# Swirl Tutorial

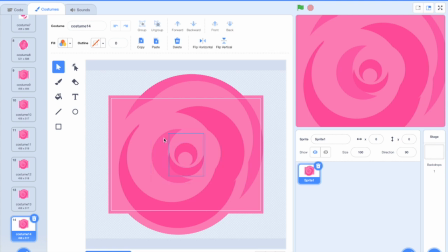53:21 And I didn't pick these crescents or this style because you can't really overlap them without like this showing like on top of this, for example. And that wouldn't have worked up there because we had like a bunch of crescents that needed to overlap.
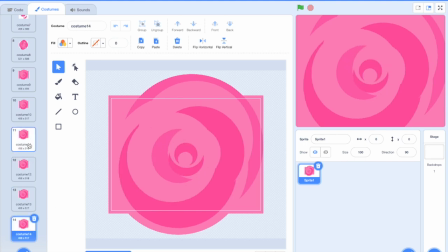53:39 But finally, we got to this point where we could use these perfect crescents that were very convenient for rotating around because we just center them. And that's great because they look clean, and
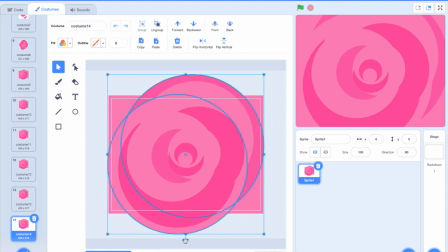53:59 they're easy to animate, which is good because this is the part that you want to continue for the longest. So yeah, 3 different stages kind of our swirl, and
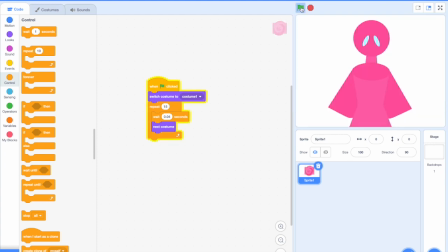54:16 each one has its upsides and its downsides,
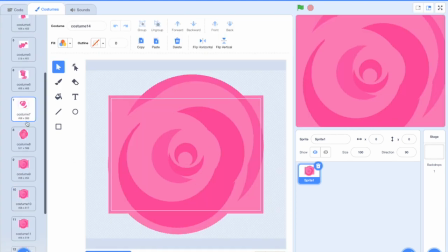54:21 and you're gonna want to use them where they're supposed to be used, because like if I use something like
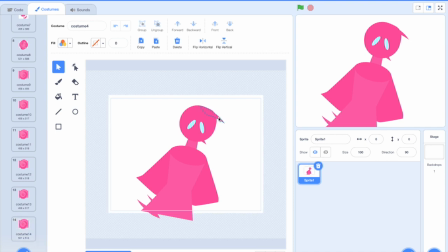54:29 this for that last part, it's gonna be really awkward because you're gonna notice how it doesn't look like a good swirl shape,
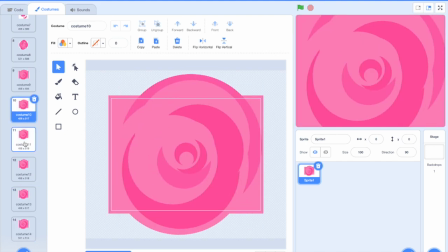54:37 because you'll be staring at it for a long time because this is the longest part. Whereas if I use something like this up here,
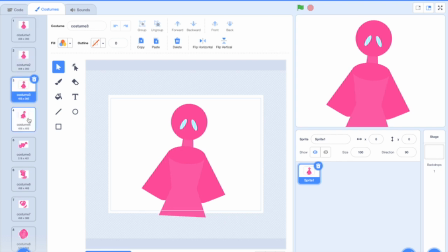54:46 well, for one, nobody's gonna care because they're only gonna see it for a single frame,
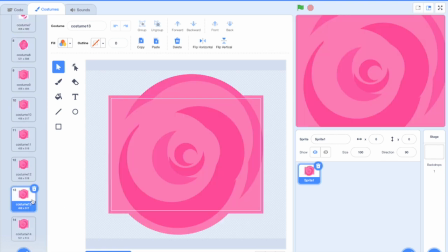54:53 And also, these crescents are pretty like bulky,
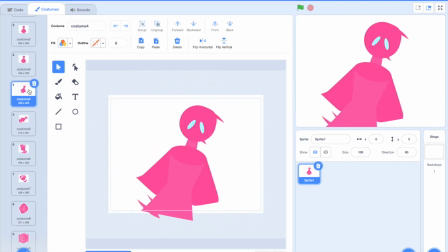55:00 and we don't want that up here because we want it to be like feel like just the first parts of it are starting to get sucked into this vortex, not like large chunks.
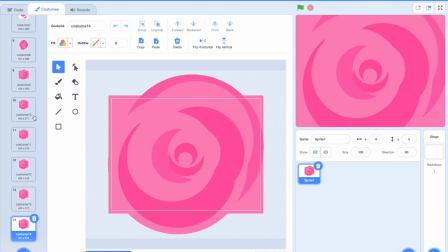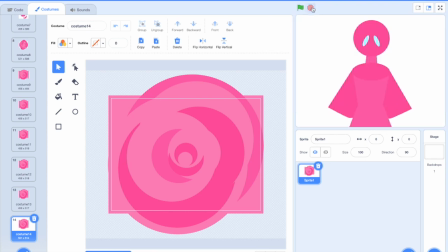55:17 So I might not even continue it. I might just end it here
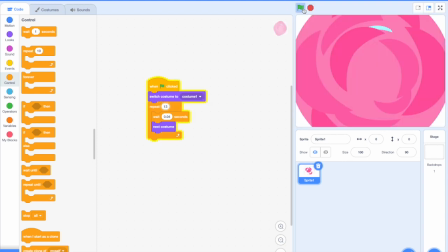55:27 because like I don't really have anything else to add. Um, but yeah, this wasn't exactly my cleanest swirl, and I might make like a part two where I come to this more prepared.
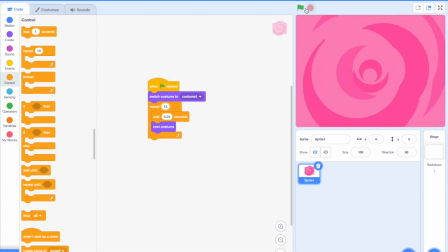55:44 Um, Probably should have done like a practice one before this, but this is how I approach my swirls, and of course I go back and
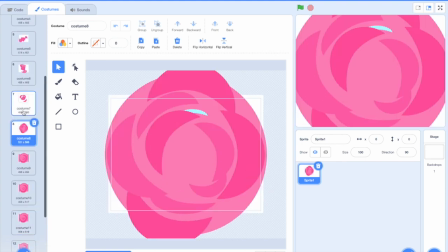55:57 like this, for example, I'd probably clean it up by changing, I think, this frame,
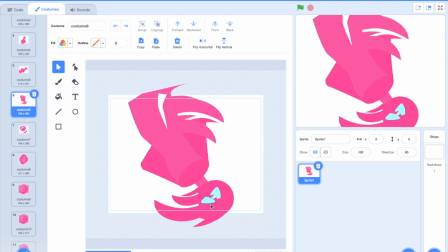56:04 because it's like you go from having stuff like all the way into the edge to it all like condensing again.
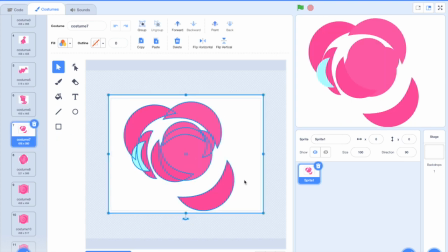56:12 So actually, I might just see if I can fix that.
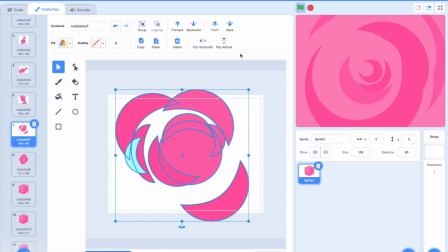56:19 Ooh, that actually made it look a lot cleaner. Okay. Well, alright, as I was saying,
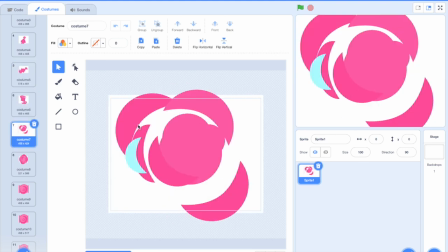56:27 you have like stuff all the way out here, but what this frame did was it pulled everything back in, which was kind of weird because it didn't follow like the trend of what everything was doing.
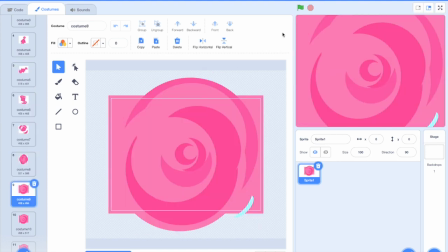56:37 But I think that fixed it right there.
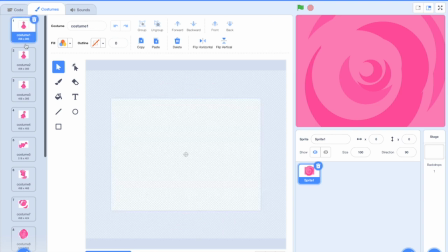56:41 And basically, the I guess is it like maybe 4 stages, but you want to like ease into the turn,
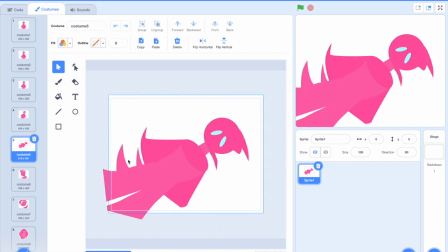56:50 then you want to start to like pull stuff slightly, and then more so, and then you want to start adding crescent shapes,
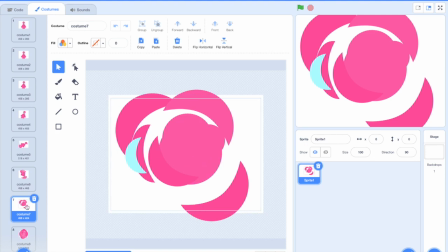56:59 and you want to make it just crescent shapes, except for the circle in the middle, and then you want everything to like blow up outwards,
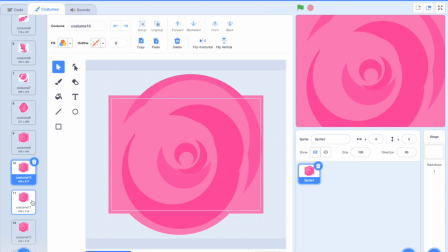57:09 and then you want to like maintain this state for a while. So I think that was 5 parts. 1, 2, 3, 4, 5. Yeah, that was about 5 parts.